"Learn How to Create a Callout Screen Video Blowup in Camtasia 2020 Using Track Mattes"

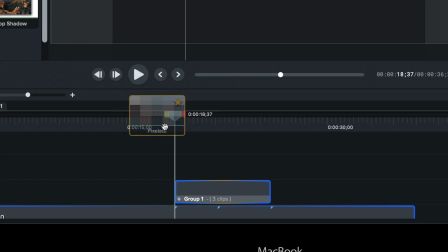[4:14]
Pixelate. And I'm going to drag that to the middle of the clip.
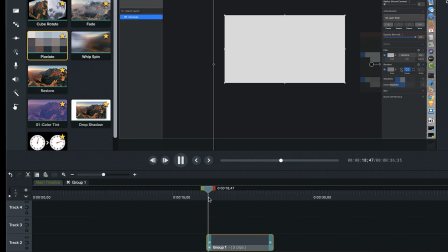[4:19]
And that's going to put a pixelate transition on either end of this clip. Okay, so I've got a nice entrance in and out.
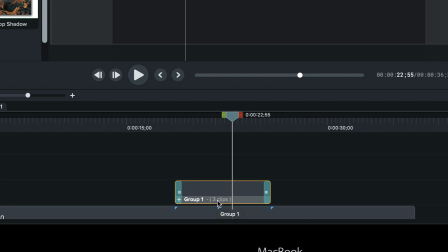[4:32]
Okay, looking pretty good. Now, why did I have that second callout on the bottom of this stack in this group?
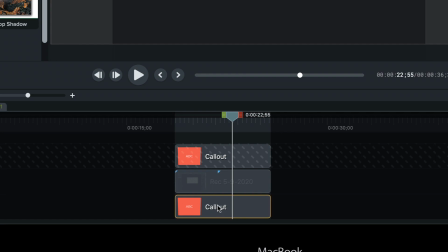[4:39]
Well, it's because we're going to use it as a drop shadow and how we're going to animate our tail. So I'm going to go ahead and get my drop shadow, which I've got stored in my favorites, but normally you'd find that in visual effects.
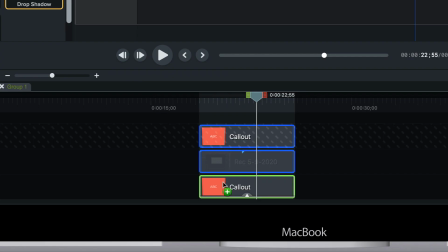[4:54]
Look over and grab my drop shadow, and I'm going to throw this on him. I'm going to change the light
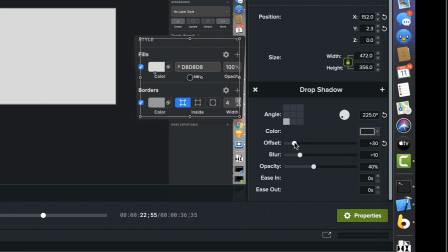[5:04]
direction. I'm going to increase my offset maybe up to something like 18, 19. That's good. Now, because this is such a dark background, I really want to increase the opacity here. We'll crank it up to something like mid-70s, somewhere in there.
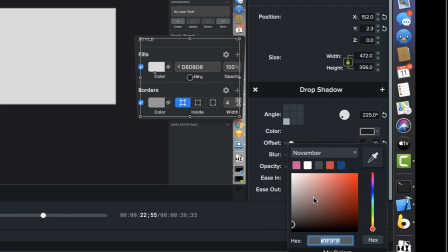[5:23]
And then for the color of the drop shadow, I'm actually going to make this pure black.
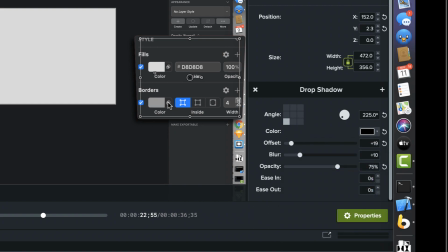[5:28]
Right? And you can see now this thing is starting to pop off the screen. So you see it lifts up and gives it some separation. So that's the look I'm going for there.
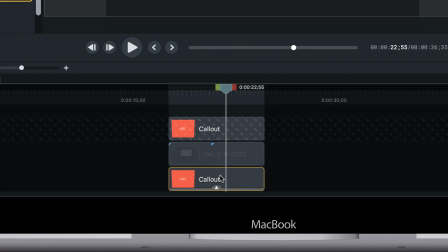[5:41]
And we're also going to do something on this where we're going to change the color of this because we're going to animate this tail.
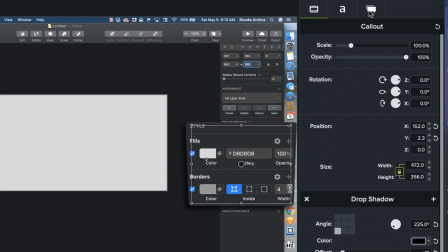[5:47]
And what I'm going to do is come over to the Callouts tab in the Properties panel.
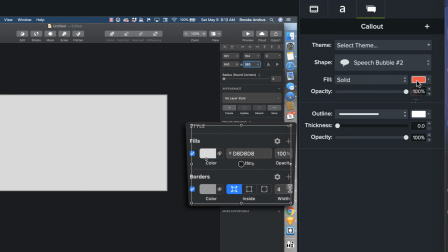[5:54]
Annotations tab, I should call it, and go into the color, fill color, grab the picker,
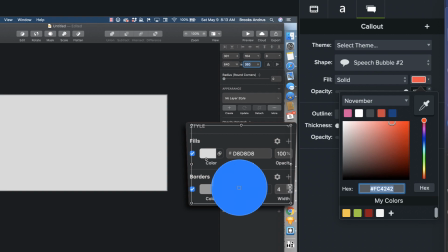[6:01]
and I'm just going to use the blue from this interface element right here, the selected state. Okay, so that's the color I want, and now what I'm going to do is I'm going to come down to this guy,
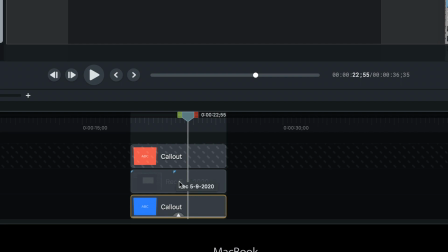[6:15]
and you can see I can still see markers here on that duplicated piece of media. I'm just going to jump to that second marker there. Okay, I've got this piece of media selected.
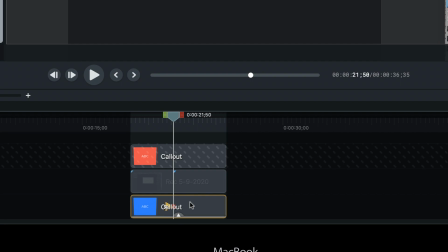[6:27]
I'm going to add a custom animation, the keyboard shortcut. Normally you'd find that in the annotations tool bin.
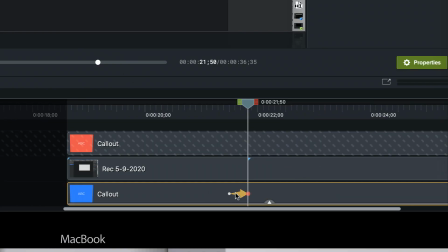[6:37]
We're going to zoom in on our timeline. And let's check out this animation here. It is 20 frames long. It's a 60 frames per second project. That's good. Animation easing, exponential in out. That's what I want to do.
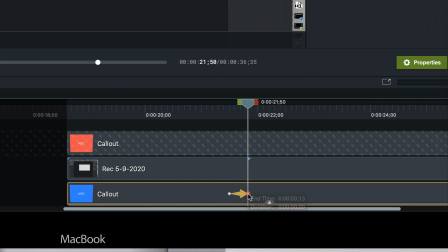[6:54]
And what I'm going to have it do is I'm going to go to the first super keyframe or the end super keyframe of that animation. And now I'm going to come over and you can see right here, there's this little dot.
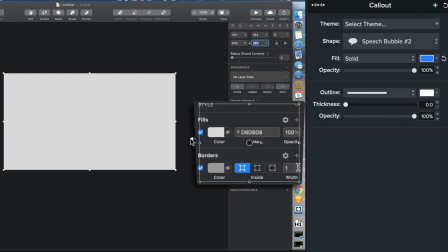[7:07]
That's the tail. And I'm just going to pull the tail out of this guy, kind of 90 degrees. And just get him pointing out exactly where I want to see the impact of what I'm adjusting in this properties panel, right?
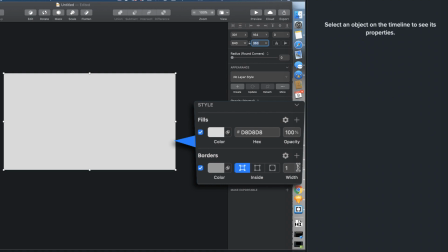[7:24]
Click off that so we can see it. Yep, that looks good. Now, this animation, you can animate tails of callouts. And it looks like that tail is actually sticking out just a little bit. So I'm going to move it back a little bit on the first keyframe. And we're good to go.
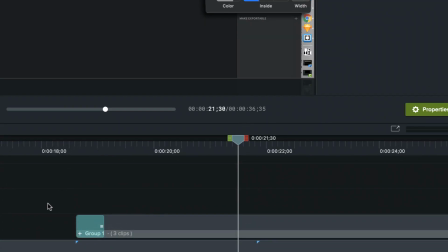[7:43]
So let's pop out of this. Zoom back on our timeline.
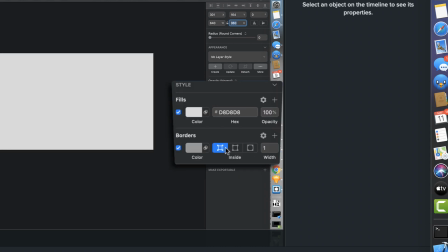[7:50]
We're going to watch this and see what we've got. There you have it.
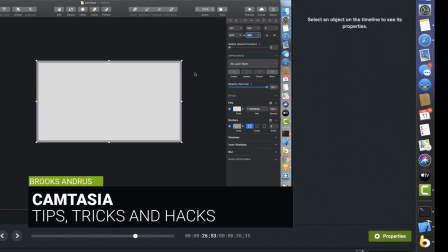[7:57]
Just a couple of minutes. We've got a sweet video blow up. Hope you enjoy this tutorial.
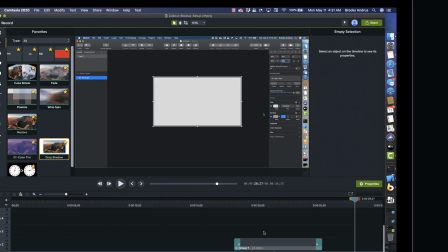[8:02]
Hope you're enjoying Camtasia 2020.